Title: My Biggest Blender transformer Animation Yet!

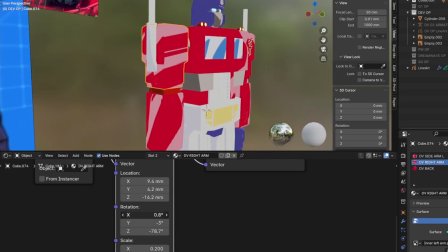(8:10)
Then with the Principled BSDF, he still gets that standard shading of dark to light, but he keeps the highlights in the same spot.
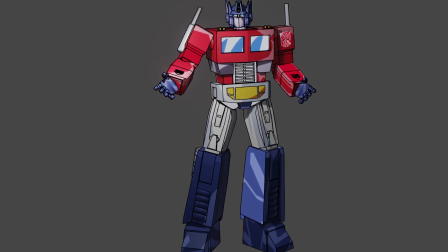(8:17)
It doesn't really make sense in a single frame image like this, but in animation, trust me, it's gonna read a lot more obvious. Now I've run out of easy G1 Optimus remixes, so let's move on to some of my older Blender models and remix those.
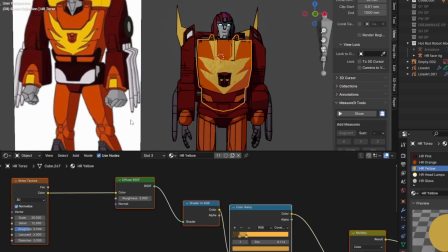(8:30)
That Hot Rod model I made and showed off in my test animations a little while back, he got his proportions slightly shifted and his textures changed to become Rodimus Prime.
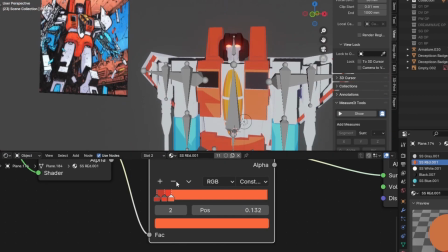(8:38)
Then Starscream in that same test animation became Skybound Starscream, with some slight color tweaks and extra lines added here and there.
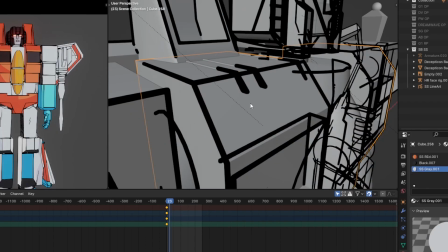(8:46)
If you just make planes that are slightly offset,
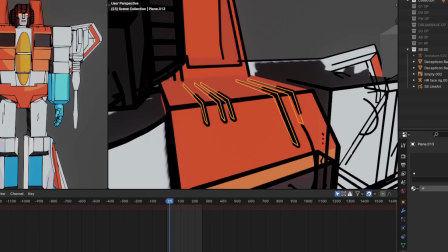(8:48)
the line art modifier that I use actually sort of goes around it and covers it, so it just looks like extra lines.
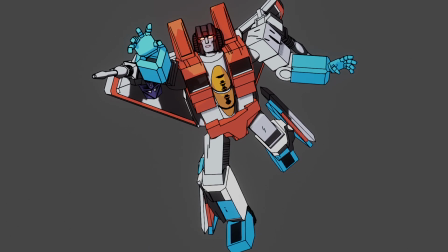(8:55)
Especially on things like the cockpit and stuff, which hides it really well.
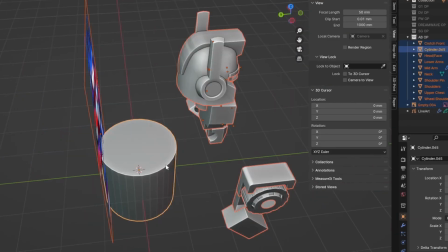(8:58)
Then, one that I didn't show off on the YouTube channel, but I was trying to make a 3D printed Angry Birds Optimus at one point.
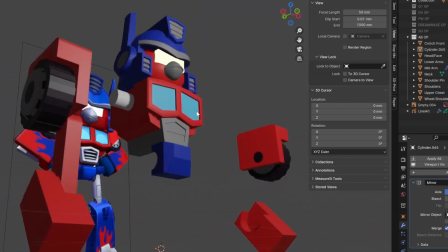(9:05)
I thought it would be really funny to do like a Legacy Universe one, but I never really finished it.
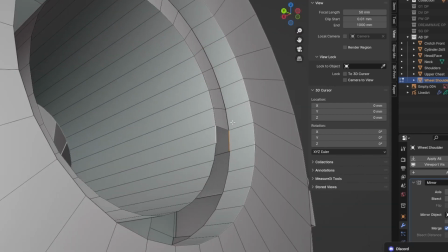(9:10)
So I took that model, stripped all the 3D printed joints and replaced them with animation ones, actually gave him legs for once, and we had Angry Birds Optimus Prime. Yes, I'm treating each universe as seriously as the other. And now, here on out, every single model is gonna be so much harder. I've got maybe like a handful of other models that I can recolor from each other, but for the most part, every model's gonna have to be made from the ground up.
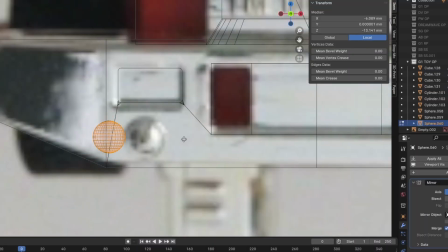(9:35)
So that's fun. To kick off, I wanted to do the G1 Optimus Prime toy.
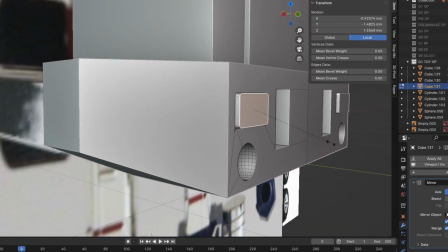(9:40)
I mean, it's gonna start off the animation, he needs to be sorted and done well.
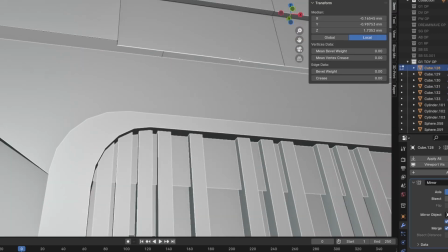(9:45)
Thankfully, there was an awful lot of reference material out there, the toy's been out for a while and plenty of people reviewed him, but
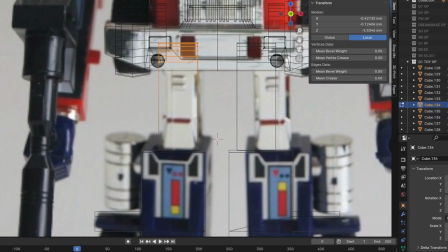(9:51)
he's got an awful lot of complex curves and details I didn't quite realize, so it took me a bit longer than the others.
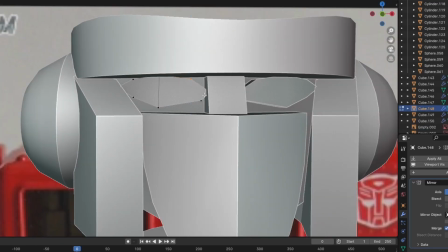(9:56)
Also, getting his metallic materials to look nice in Blender was a bit tricky, and I'm still not 100% happy with it, but good enough is good enough for me.
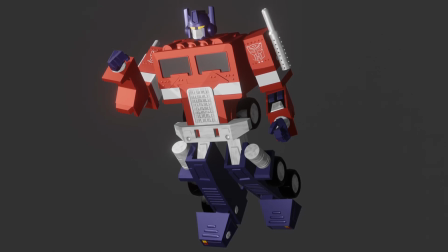(10:05)
74 models, I cannot be down in the depths trying to tweak it perfectly. Next up, a slightly easier one, was the 80s Marvel Comics Optimus Prime.
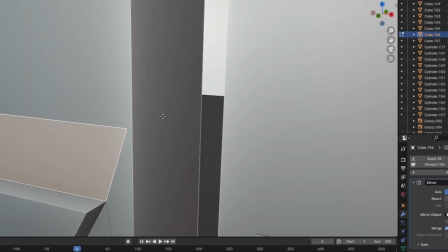(10:14)
I chose to base him off his Power Master mode because I'm a Matrix Quest kid, and that's how I always remember him. I know he had one that looked more like the 80s cartoon, and one that looked more like the G1 toy, but I think most people remember Power Master because he had it for such a long period of time.
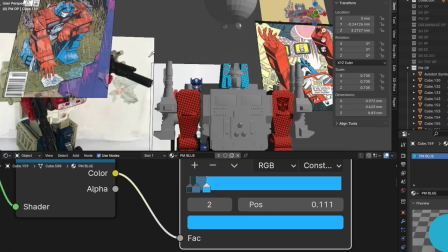(10:28)
I also used Joey Carlino's 2D style materials in the 3D animation video to get cool halftone comic dot effects that could adapt to the lighting,
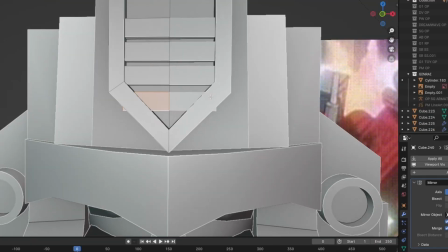(10:36)
really selling that older comic feel. Then, with a simple head redesign and cel-shaded redeco, I could turn him into Jinrai.
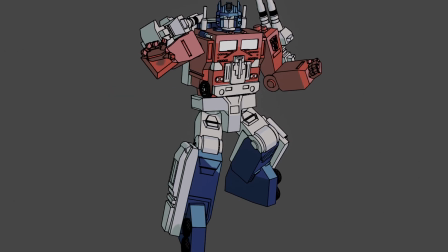(10:43)
That's what I mean, I still have some models I could recolor, but for the most part I have to make a new model to then recolor.
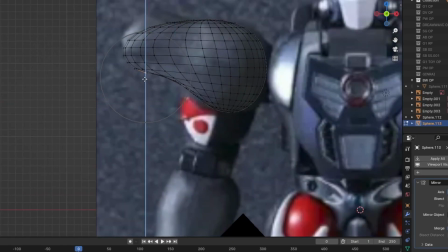(10:50)
After Jinrai, I decided to do Optimus Primal.
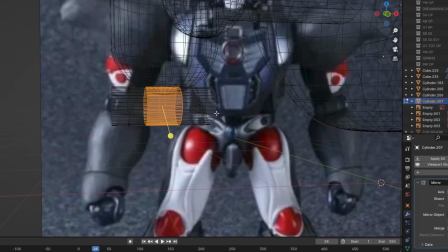(10:53)
Now, I was quite intimidated to do him because I'm not used to doing organic shapes in Blender.
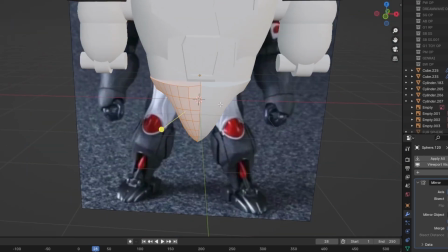(10:59)
Usually I'm like, you know, Bricky Boxman robot, but Optimus Primal, Beast Wars,
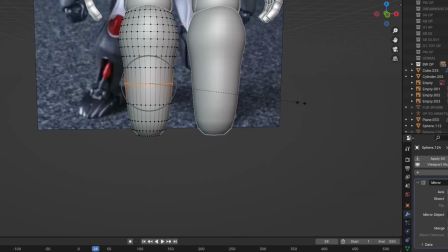(11:04)
they're a mix of techno organic, which means that I have to somehow blend it pretty well.
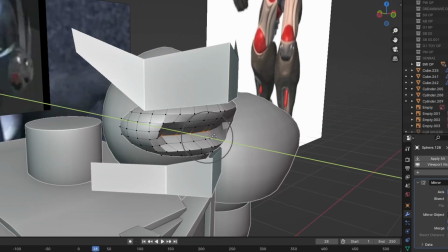(11:08)
For Optimus Primal, I could basically just get him good enough, slap a fur texture on it, and I was good to go. This was using the hair particle simulation, which I've not used ever, so the fact that I got it pretty decent on my first go, I was very chuffed.
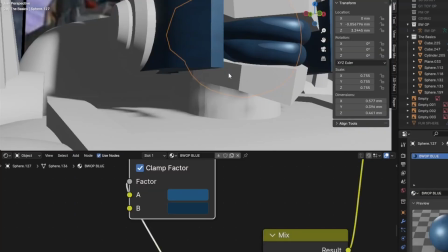(11:22)
Now this does make him very laggy because he's got so many hair particles, so when I animate, I'm actually going to have to shave him,
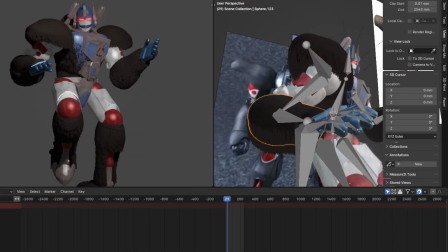(11:29)
animate that model, and then copy the keyframes onto the hair version once I've got it how I want.
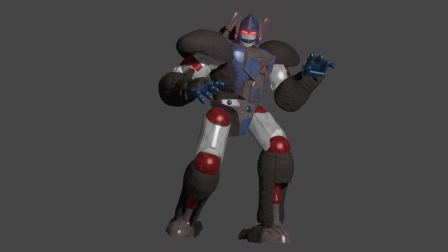(11:35)
That way, it only lags when I go to render. Next up was an even harder one.
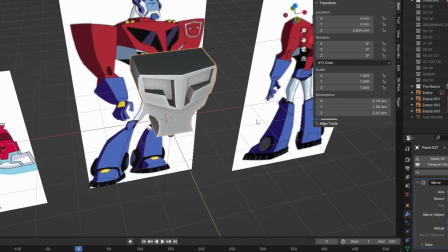(11:40)
I know, I thought you just said organic shade is hard. Yeah, try turning the Transformers animated style into 3D.
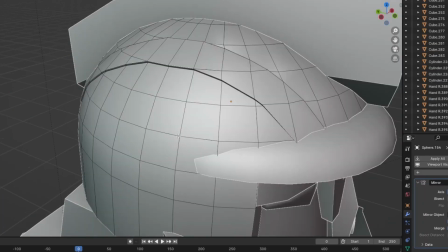(11:47)
This cartoon was not made for 3D. I don't know how they did it in the toy so well, but doing it in Blender was a pain.
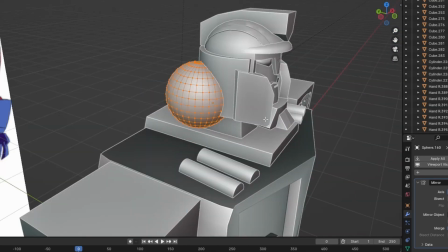(11:54)
Awful lot of curves and trying to get the proportions exaggerated but not too much that look weird.
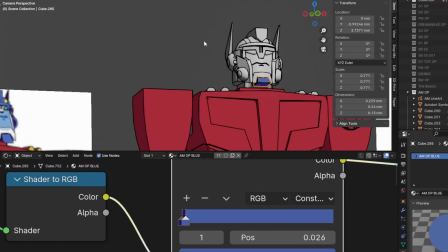(12:00)
Because the thing with animated style is that you draw each individual frame, so you make it good for each individual frame.
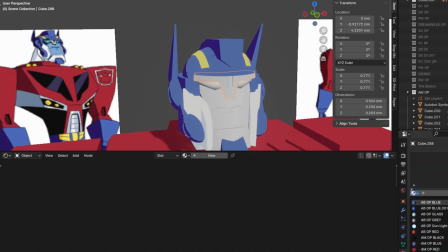(12:06)
With 3D animation, you have one shot to make one model that will look good in every single frame you want to use it for.
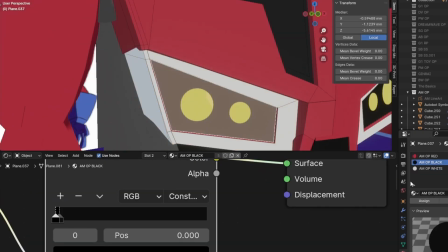(12:12)
With minor tweaking here and there with shape keys and stuff, but for the most part that's how it works.